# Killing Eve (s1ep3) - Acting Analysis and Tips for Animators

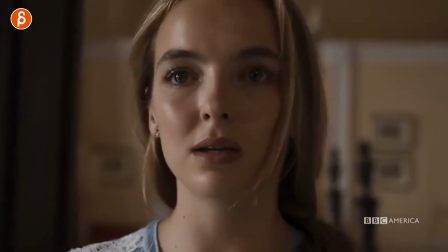0s
Welcome back, it is Thursday and that means acting analysis for animators and today it's episode 3, season 1 of Killing Eve. Once again, this show gives you so much animation material, so many little bits and pieces in terms of acting and prop usage and camera staging and all that good stuff and why wait?
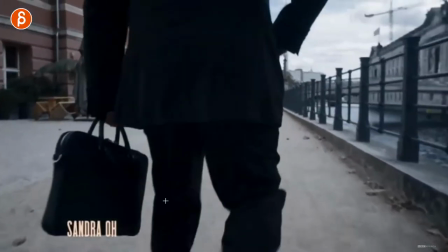20s
Let's get into it. So first one was this example where I thought it was an interesting character introduction in terms of what you could do animation wise.
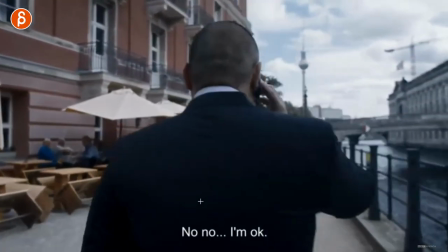28s
You can see the feet goes up to the body and it cuts over to the front.
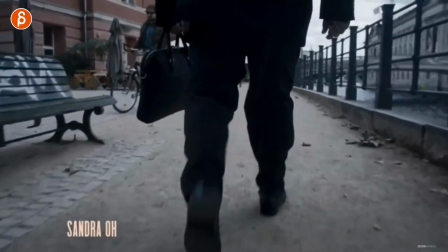33s
Now, if you have any walk cycles, this would be an interesting way of introducing a very interesting walk.
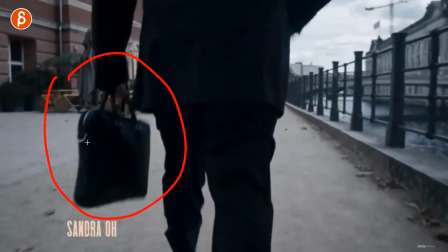39s
And then maybe you have a prop that could introduce a later point in the story.
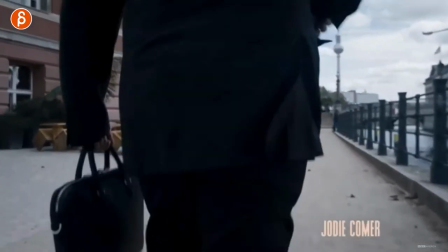45s
You have something else here going on.
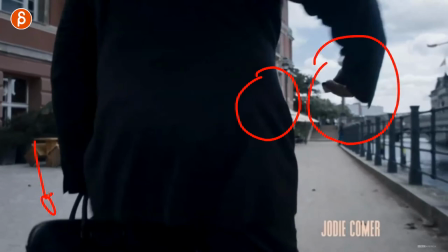47s
This is very tricky with cloth, but you can showcase all kinds of things here or here and then either continue turning with the camera.
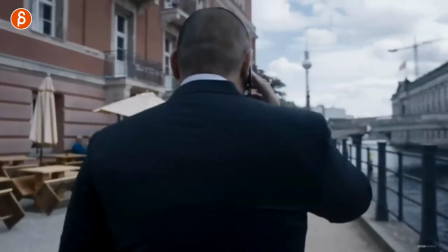55s
So we end up on a profile view or you cut into this and you continue on your cycle and that's now your lip sync.
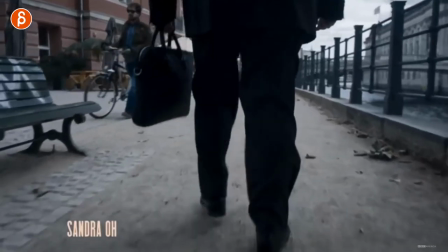61s
But I thought this could be an interesting way of introducing a character in terms of how do they walk or maybe they're walking something slippery or it's snow. Something where it's a cool interaction and it shows off your body mechanics before you switch over
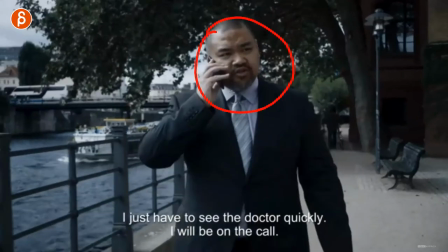75s
to the face for either a lip sync or a pantomime without sound.
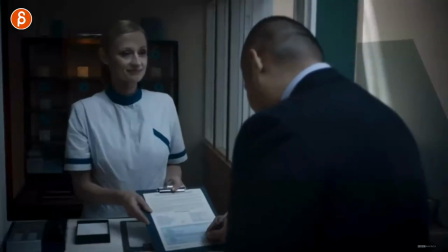80s
Second example is this character being back here signing this and I don't know why but she cracked me up.
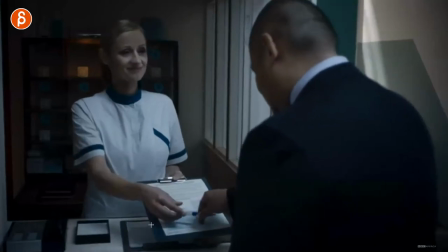86s
There's something interesting about her watching him sign.
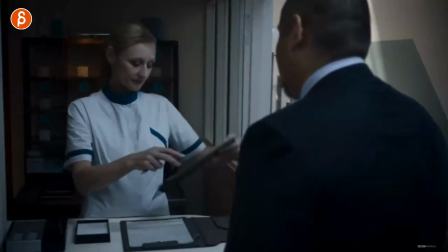91s
not that many blinks and then looking down and picking this up and i thought maybe this could be interesting shot for you as well you might not
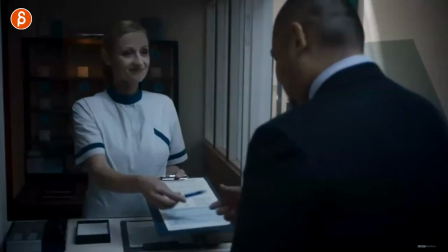100s
have to have this previous shot where you see this character's face it could just be this but maybe maybe this character looks interesting and that's why
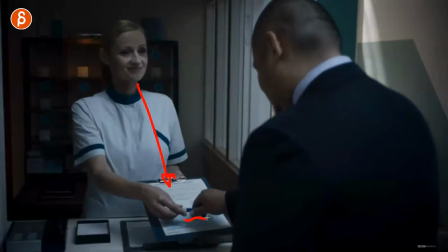109s
she keeps looking but it's just an interesting thing of not watching the signature not looking around or waiting it's a very deliberate look at a character
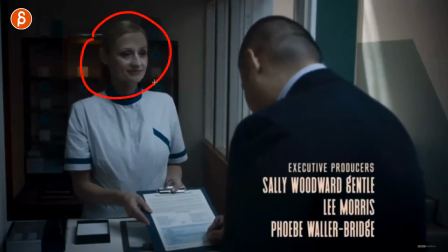117s
signing and this could be an interesting way of pantomime or just a weird character interaction where maybe you can start off this shot where maybe this character
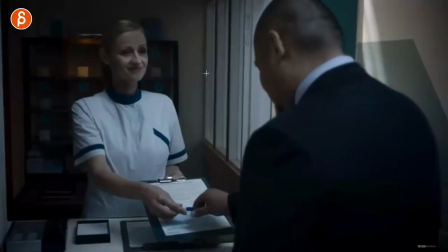126s
is very nervous because of that constant stare already at the beginning and then there's a fumbling around while signing so you can expand on
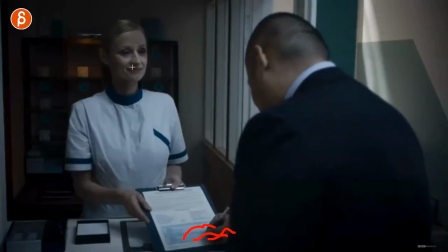134s
the shot where you would think that because he messes up or does something here that she would look down and maybe help or do something maybe he drops the pen but the fact that she keeps looking just at him is super weird and I thought
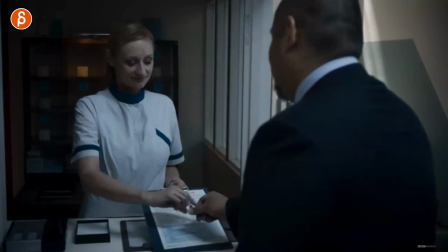147s
interesting and maybe maybe a springboard for another weird idea that you could have for the shot.
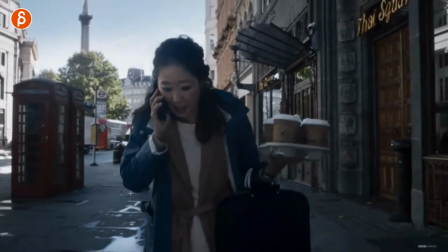153s
Next up is a classic prop usage and in a way weight assignment.
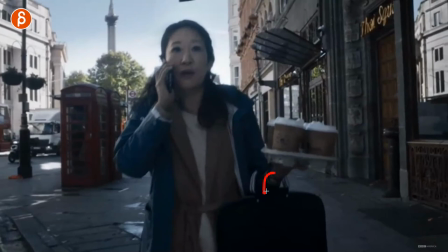158s
I thought this was a very interesting contrasting thing of this might be your initial idea that I'm holding something and I have to hold something here so this could be it's
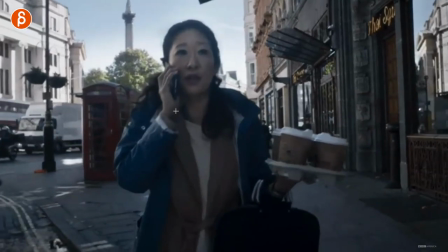166s
not very heavy but it's an interesting way of having your character deal with the environment while holding something so she has to
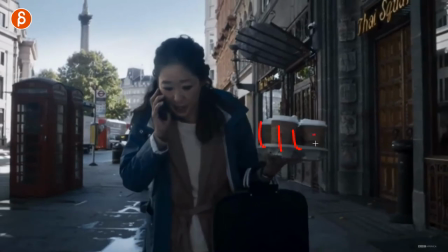174s
if you go back here you can see how she has to look she has to be careful again because she's holding this now the cartoon version of this is
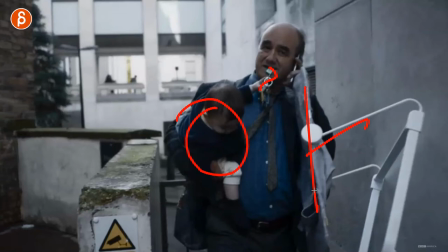182s
this he holds a baby he's got keys here he's got the chair and he has a phone so to me these are two great
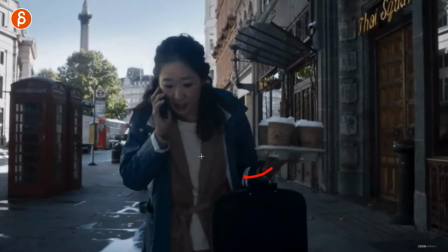191s
examples of a you can go with one idea so it could just be this and i like this as well again going back to just that moment where she walks and has to look down i like that she is aware of the environment or you can do your your spider or spidey senses
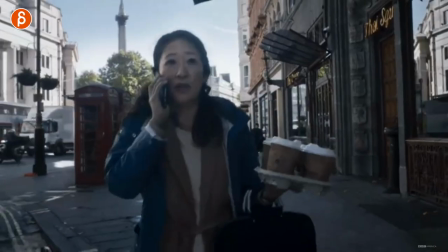205s
she's aware that maybe there's a sidewalk and it ends and she has to step down you can see this here as we go back that's what it
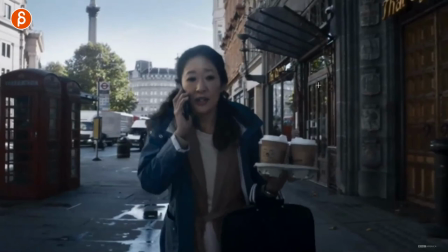211s
is here she has to look down and be careful and i like this and if you put your character into a scene and again this could
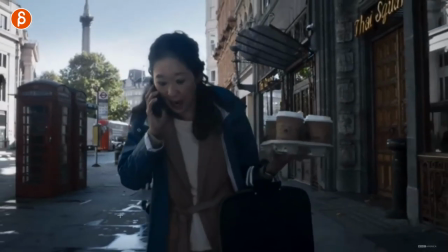217s
be in the street this could be anywhere it's important that you make the character aware of the surroundings that she is or he is or whoever is
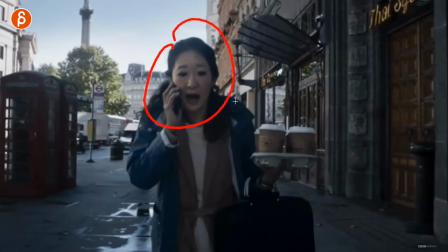224s
reacting to what's going on and it makes it more it makes the character more connected to the world and it gives you again acting opportunities or
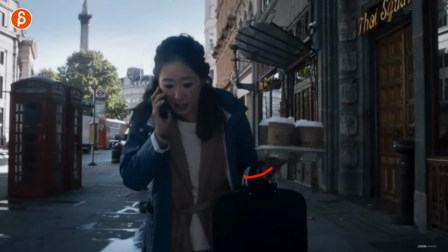231s
contrasting opportunities where it's not just always this but then you can break it up with that and it's something interesting was it's off screen it doesn't have to be
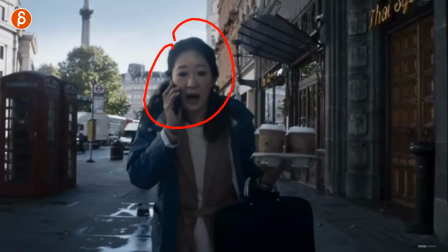238s
so presentational you always have to see it and so on and so on i thought that by of itself this as a interesting forced